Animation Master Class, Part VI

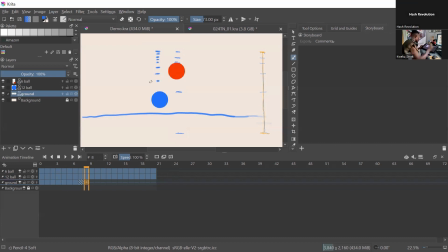[4:13]
So by the time the red ball is rising, the blue ball has not even landed yet. As you can see from the animation playing, what I'm doing is I'm clicking the arrow keys. So the arrow key to the right goes forward,
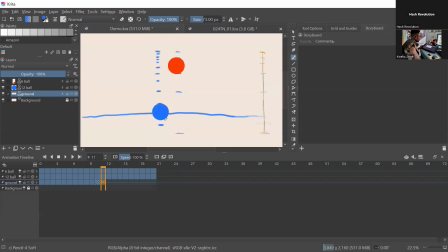[4:31]
and the arrow key to the left goes back to the frame. So that is the timing. The time that I said we had is 1 second.
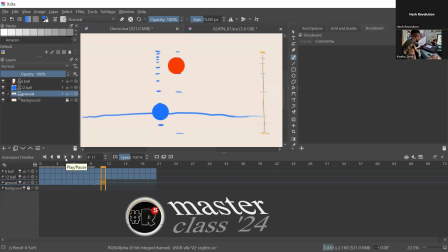[4:50]
In this 1 second, how fast would you want the balls to move? If there's more frames, if there's more spaces in the frame in each subsequent frame, then it means that there's going to be a faster movement.
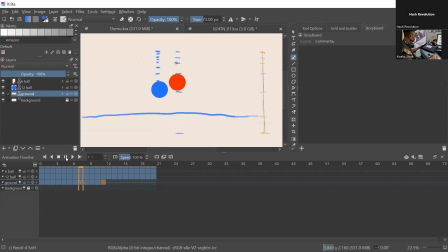[5:10]
Let's play and see. So that's the spacing that we got for the blue ball and that of the red ball.
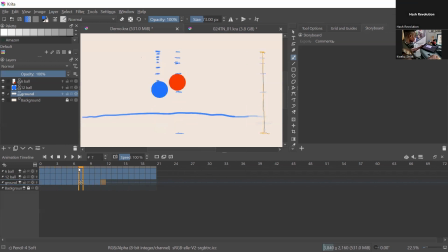[5:29]
You see, they are different. That is why they are moving at different speeds. And let's just finish the spacing for
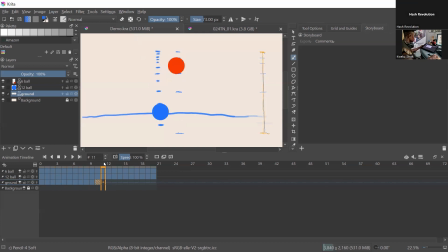[5:49]
the blue ball.
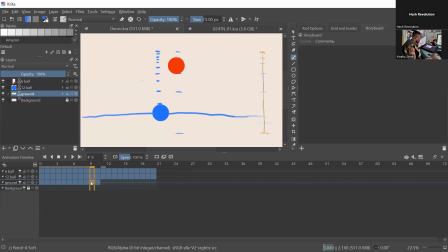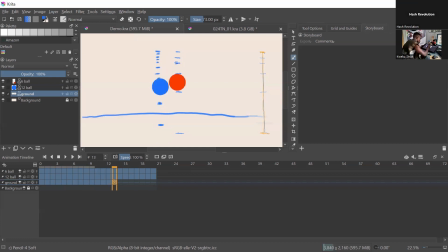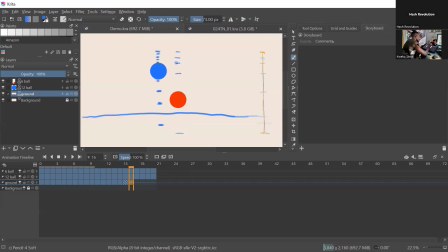Goes up same way it came.
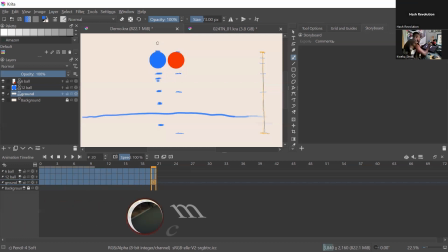[6:41]
And this shows the property or the characteristics of the material we are trying to do with. Let's say a balloon will fall differently from a normal ball, football.
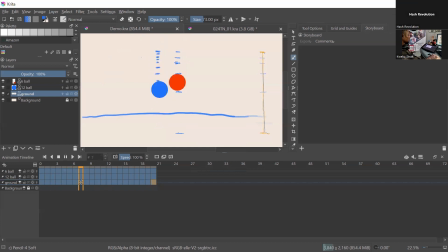[6:58]
So we could say that maybe this a blue ball is someone trying to bounce a basketball slowly, and the red ball is someone trying to bounce a basketball very fast.
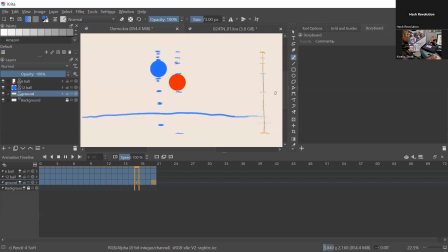[7:12]
The energy you push the red ball down will be different from the energy you use to push the blue balls down. That's how you do your timing and your spacing.
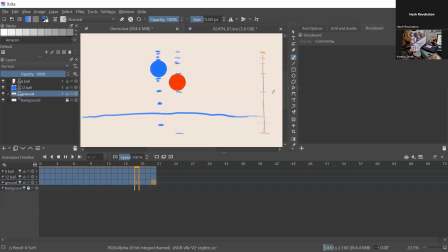[7:26]
The timing and spacing informs the physical property or the force behind any object. Remember, you're trying to mimic nature, and to make your animation believable, you need to apply these principles.
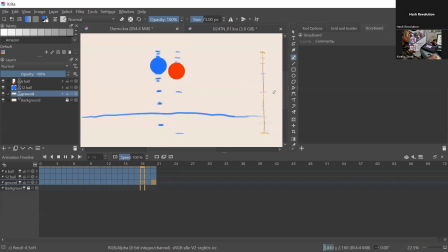[7:44]
So the number one principle we talk about in animation is timing and spacing. They come together, they are like twins. Okay, timing and spacing. So that is timing and spacing for you.
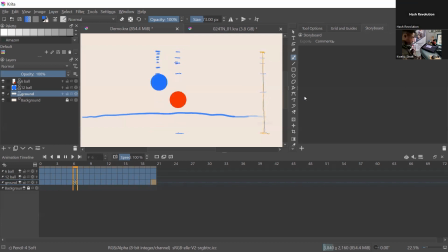Hope you can still hear me.